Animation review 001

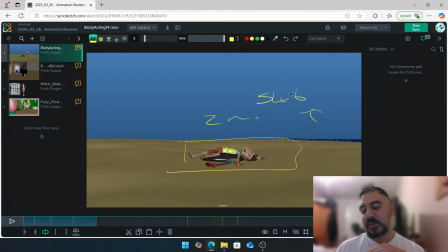8:27 What I would do is, rather than spending 2 months on this amount, if you spent it on 250 frames, 250 frames will be like, you'd be saving 250 frames of time that you spend on the other half. So if this is your shot there, let's say 250, let's say 250 random,
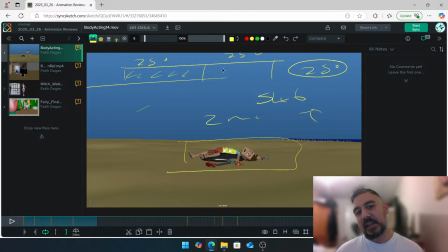8:46 and you spend this over 2 months, you're putting an equal amount of time across both, kind of average. But imagine if you spent 2.5 months on just this, you'll be able to like push this one much further than you currently have, which is fine.
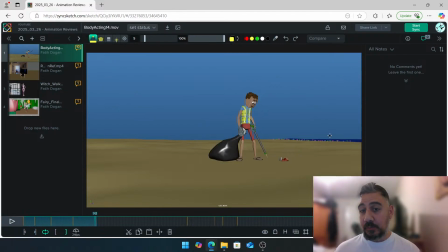9:00 Yeah, that was kind of like my thinking process. But yeah, it's a lot of work in the space of time you probably end up doing.
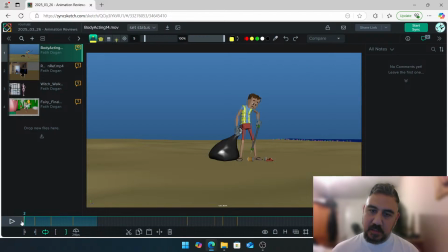9:15 When your hand's coming down, just keep an eye on spacing, because it slows down as the hand is going. It slows down there, and all of a sudden, pop. I think it would be nice to just you start there,
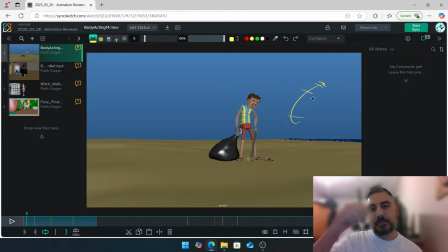9:32 bang, just dunk, dunk. I think that little pause I don't think you need it there. It just makes it feel a little bit clicky, but if it was intentional, like a little pause that you want to do there, then I think you just need to hold it there for a little bit more. But yeah.
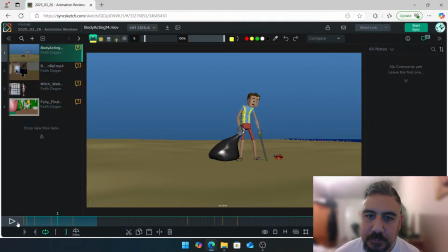See how the head is turning left? but the chest is turning right. There.
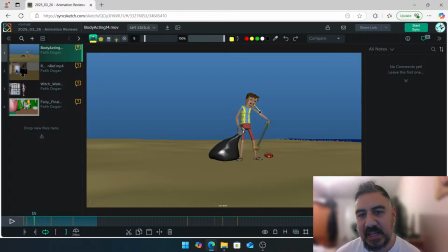10:07 I would maybe hold the head here for a little bit longer because I know you're raising the hand. And then afterwards, after you raise the hand up, and then the hand's going to go this way, you can rotate the head, chest, and hands like all offset one after another for that little area.
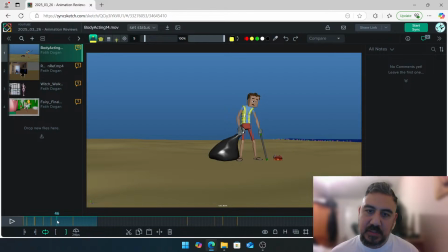10:26 And for example, you know when you're like, I'm looking at the hips, every time you do this dunk, dunk, you can make those a little bit more sharper. So for example, rather than dunk, dunk, you could, like we can feel that shake in the whole chest and head, just ever so slightly.
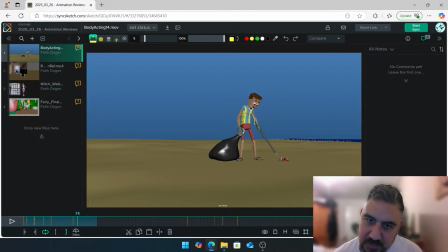10:43 Dunk, dunk, dunk. It just feels like the motion's happening from here, and it'll be nice to get a bit of like recoil or like vibration from the chest and the head, and slightly from the hips, ever so slightly, just translation from the hips, translation on the hips, but rotation on the head and chest. So if you were to
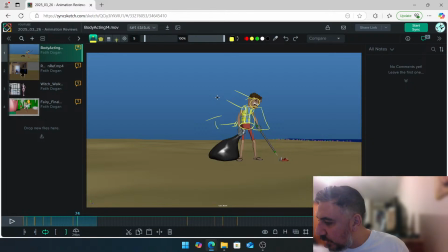11:05 let's see, fair enough, but I wanted to get a story done which needed time, so no, I agree. Yeah, it's just like my personal opinion. Me, I would have been tempted to just keep it short, but I can see like the story really works well based on what you have. So, but that's just the kind of like
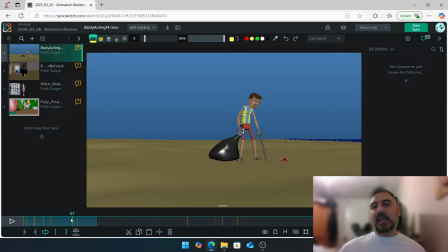11:23 drawback you have. If you want to do something nice and long, it just means obviously the time you have is based on what you have. So, but that's totally fine. I think it still works. It's just my personal opinion. Cool. So yeah, just breaking up this area over here when he turns around.
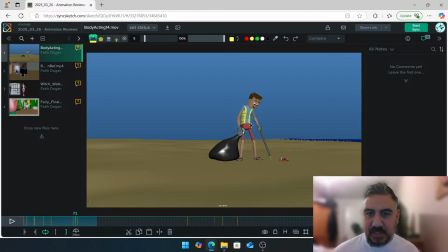11:40 So for example, when he does go back, I would expect a small little anticipation on the hips just before he leans back. So a small like head down, chest down, hips down, and then back. But ever so like it's not supposed to be boing. It's more of a like just a slight little this.
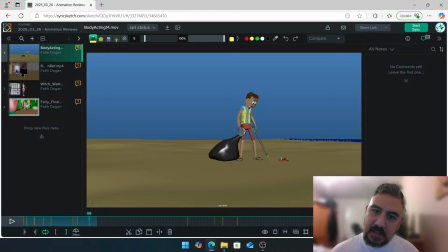11:58 Because at the moment when he goes back, there, I'm just feeling it around here, and it'll be nice to involve the hips as well. Cool. Let's look at this section. At the moment, from here to here, it's kind of happening. I know what you're going for.
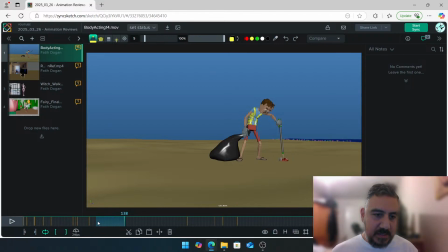12:16 It's more of a reaching a little bit. That's nice. I think we can still speed up around here. Like start very slow, speed up, and slow down.